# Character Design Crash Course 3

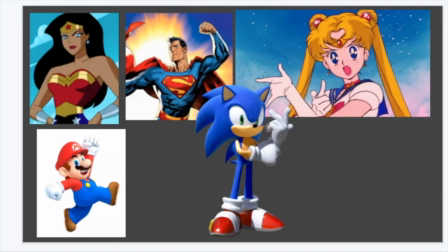(7:59)
Usually you get all three primary colors in superheroes or heroes in general, and a specific kind of hero, like a hero that is known for their purity or justice or like determination, like very
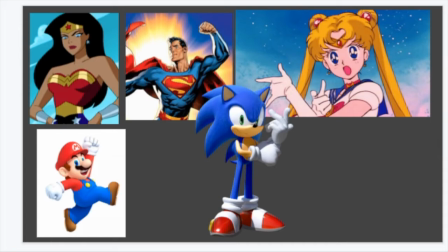(8:20)
stalwart character traits, are characters that will have all three of the primary colors in their designs. And see, like Mario and Sonic, they use the yellow as more of a highlight, but it's still there. Another example would be like Spider-Man.
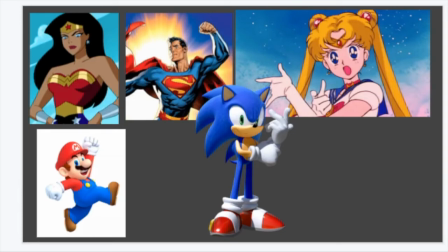(8:38)
He doesn't have the yellow in his costume, and it does give a different feel. He feels more complex. If you were to imagine fully primary colored Spider-Man, well, I guess like the Iron Spider suit,
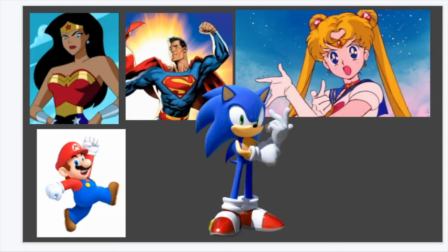(8:53)
it has gold in it as well. It feels more like a fully developed, mature superhero instead of like a more relatable young superhero. That's my personal opinion, but that's the feeling that I get from it. And a lot of color is feeling.
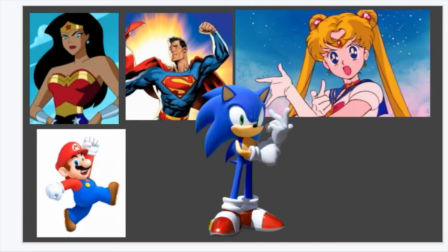(9:12)
Like red gives you a certain feeling, blue gives you a certain feeling, and then combinations give you a certain feeling. So like while red by itself is danger and passion and blood,
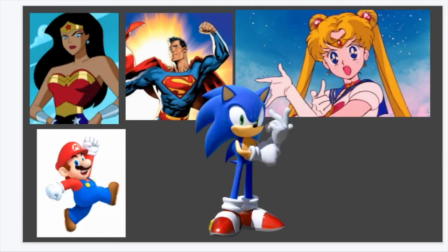(9:25)
you put it with blue and yellow and you get a completely different feeling. And you also notice that these are very saturated colors as well. There's no subtlety in this. It's supposed to be very easy to digest and very open and honest with these colors.
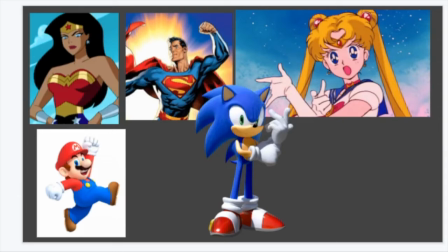(9:40)
If you were to dilute these colors, you would get a totally different feel. So another common color scheme is monochromatic.
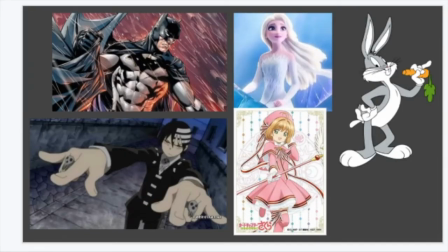(9:48)
I have the problem of assuming monochromatic means like grays and blacks, But when I was looking up these pictures, I was like, I want to make sure that that's not all I include, because monochromatic is so much more than just gray.
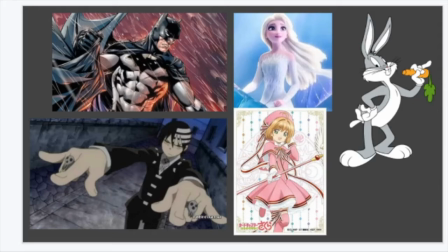(10:06)
And something I think is true with all of these characters, at least, is that monochromatic color schemes are good for morally gray or characters whose motive is subject to change.
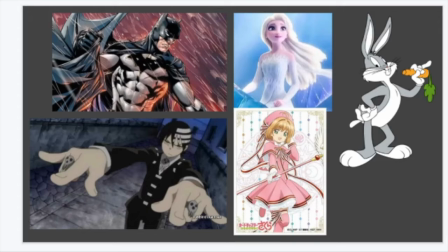(10:21)
So like Elsa is like a constantly changing, growing character, more subdued. She isn't made of a lot of colors like Anna is. It's like one color, and it's like subtleties of that color.
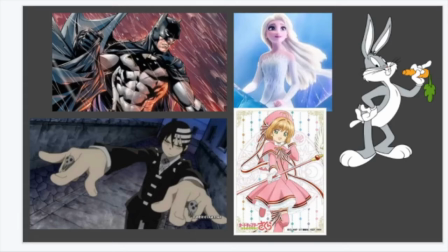(10:40)
For the Cardcaptor Sakura character, which I actually have not seen it, I was just looking for monochromatic stuff, and I was like, oh, I recognize that person. I'm guessing her name is Sakura.
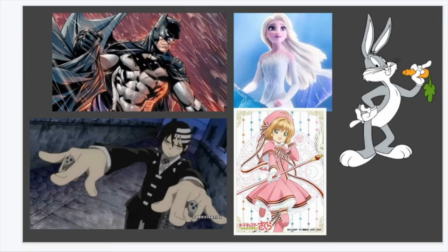(10:56)
But a lot of anime characters tend to be very subtle. Like they start with a trope, but then as you watch the series, you're like, oh, this person's actually very damaged, or they have very nuanced opinions on life,
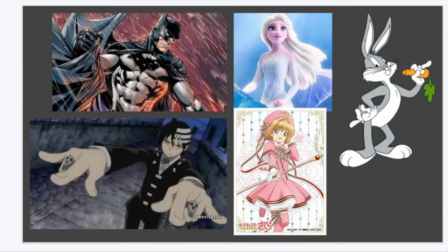(11:13)
and their motives are very subject to change. So that makes sense to me that an anime character would have a monochromatic color scheme. And it's just like a nice monochromatic color scheme. It's pink. And so you've got like the dark pink and the really light pink and the white.
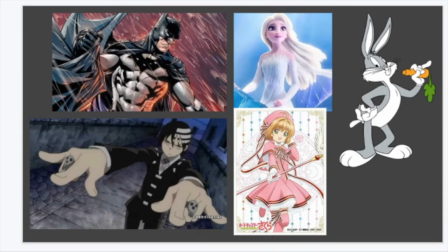(11:31)
Like, it's a really nice use of monochromatic color schemes.
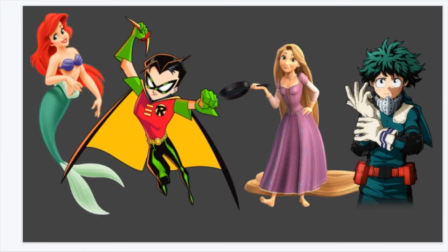(11:36)
So a really popular one is complementary colors. These are very energetic. They are youthful, but they can also show a conflict within the character. And again, these are very saturated.
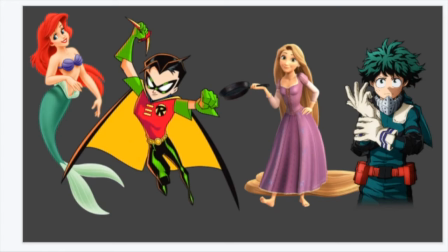(11:50)
And I think if you were to take complementary colors and make them more desaturated or darker, put them in darker tints, you would get a much more nuanced character.